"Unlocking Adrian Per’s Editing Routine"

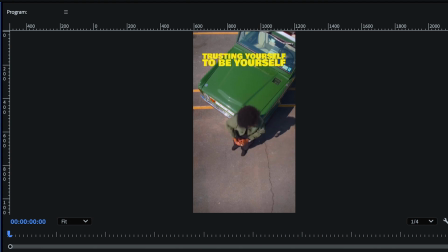0:00 So today, we're gonna talk about... Bro, what are you saying?
What's up? My name is Adrian and today we're gonna be breaking down one of my videos that I shot with some good friends, cut by cut.
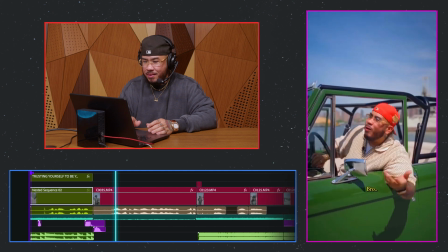0:15 So today, we're gonna talk about... Bro, what?
Framing to me is super important. Framing and motion when it comes to my cuts, that's how I know when and where to cut in the video. Yes, I do add some musicality, but for me, it's important to be able to make these cuts not seem noticeable. When you start noticing edits is when I feel like you editor, you are not doing your job.
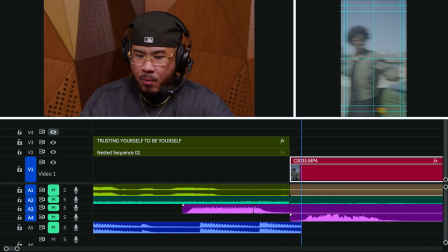0:38 So here, he's in motion and I wanted to take it from the continuous motion of him doing this.
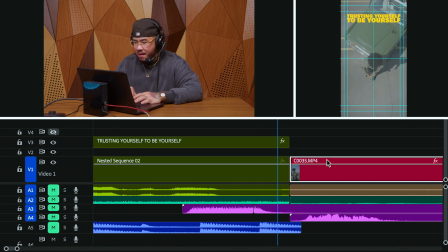0:45 So this is why every frame here, I think matters, right?
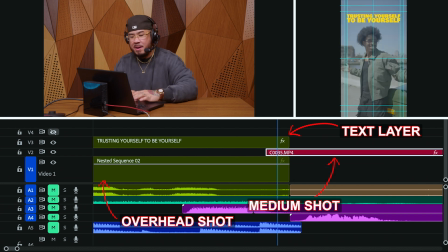0:49 Because if I were to pull this shot even 2 frames earlier, doesn't work. So I want to make sure I am lining up.
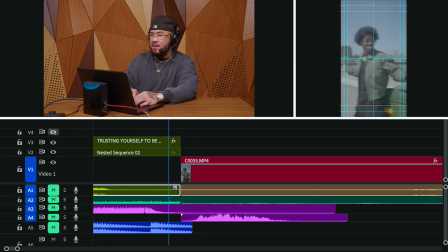0:59 One, he's in the center and he starts in the center-ish here as best center as I could get it. And also the motion has to have already started for this to feel seamless, right?
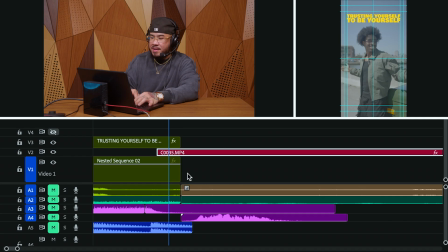1:14 Because 2 frames earlier, there's nothing going on there. So even if I take it 1 frame earlier, it doesn't work.
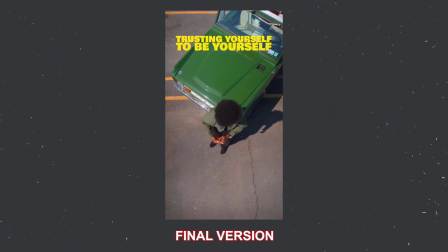1:23 We're gonna talk about... Bro.
I spend a lot of time literally frame by frame, cut by cut, making sure the entire edit is intentional, right? Like perfection doesn't exist. But if I could do the very little things that I have control over perfect, hopefully the compounding strive for perfection lands me somewhere pretty decently close to, not perfect, but pretty good.
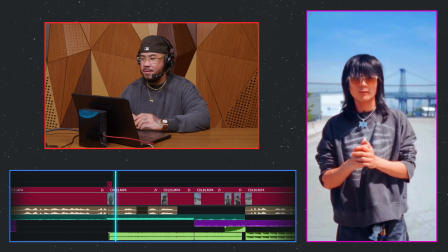1:49 That is my line. What the Yo guys, come on, what are we doing here?
The whole premise of this video is being yourself. My friends who've also made content, they have a very distinct way that they speak, or the music that they choose, or the intros and how they introduce themselves into their videos.
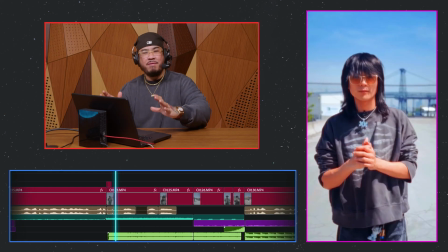2:13 Something over here that I did, this is my friend Ethan. Carl, the guy who walks in over here.
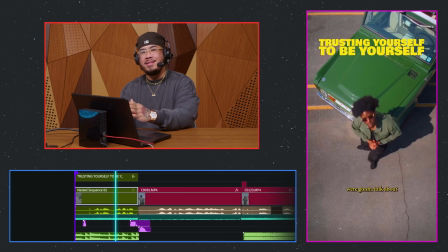2:20 So today, I walk into my videos like this a lot. He did that. He did my whole little intro.
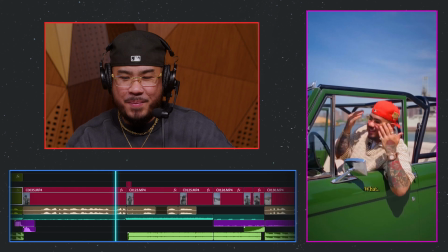2:26 Ethan did the intro that most people know Carl to do. what the Yo guys, come on, what are we doing here?
I make sure I cut on continuous motion, or well, continuity, right? So we're all like this. He was turning his head.
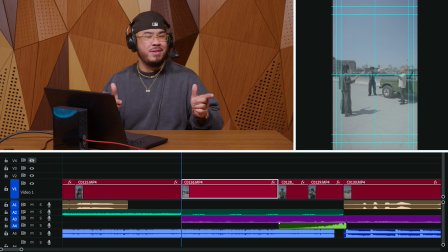2:48 His head was turning left. I needed to make sure that his head was facing left. If his head was left, but his head is turning right on this wide shot, it wouldn't feel the same. Oh, maybe most people don't notice it, but I notice those things. These things matter so much to me. You know, I wanted to make sure everybody's heads were turning at the same time. So as I'm directing it in person, I'm just like, all right, we're gonna let 3 seconds go by and then we all turn our heads in unison,
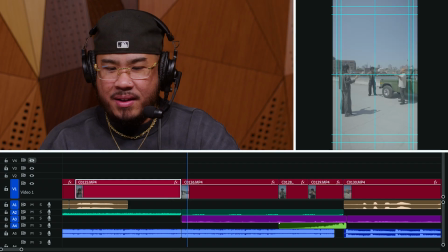3:21 so that when I'm cutting it in the edit, it all comes out the way I need to. And another thing to go even deeper into why it was kind of 3 seconds is because it's also to the BPM of the song underneath. It's like 3 seconds kind of matches like the full 1, 2, 3, 4 of the song. God, it goes so many layers.
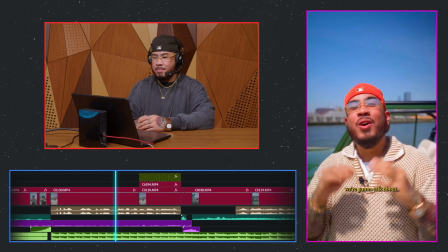3:49 Nah, for real though, because today we're gonna talk about the importance of being yourself. Sure, I know it can be easy to follow the formula.
I'm gonna walk us through how I handle a behemoth of an intro like this. Before I go out there and film, my edit is done. My edit's here. My music is picked.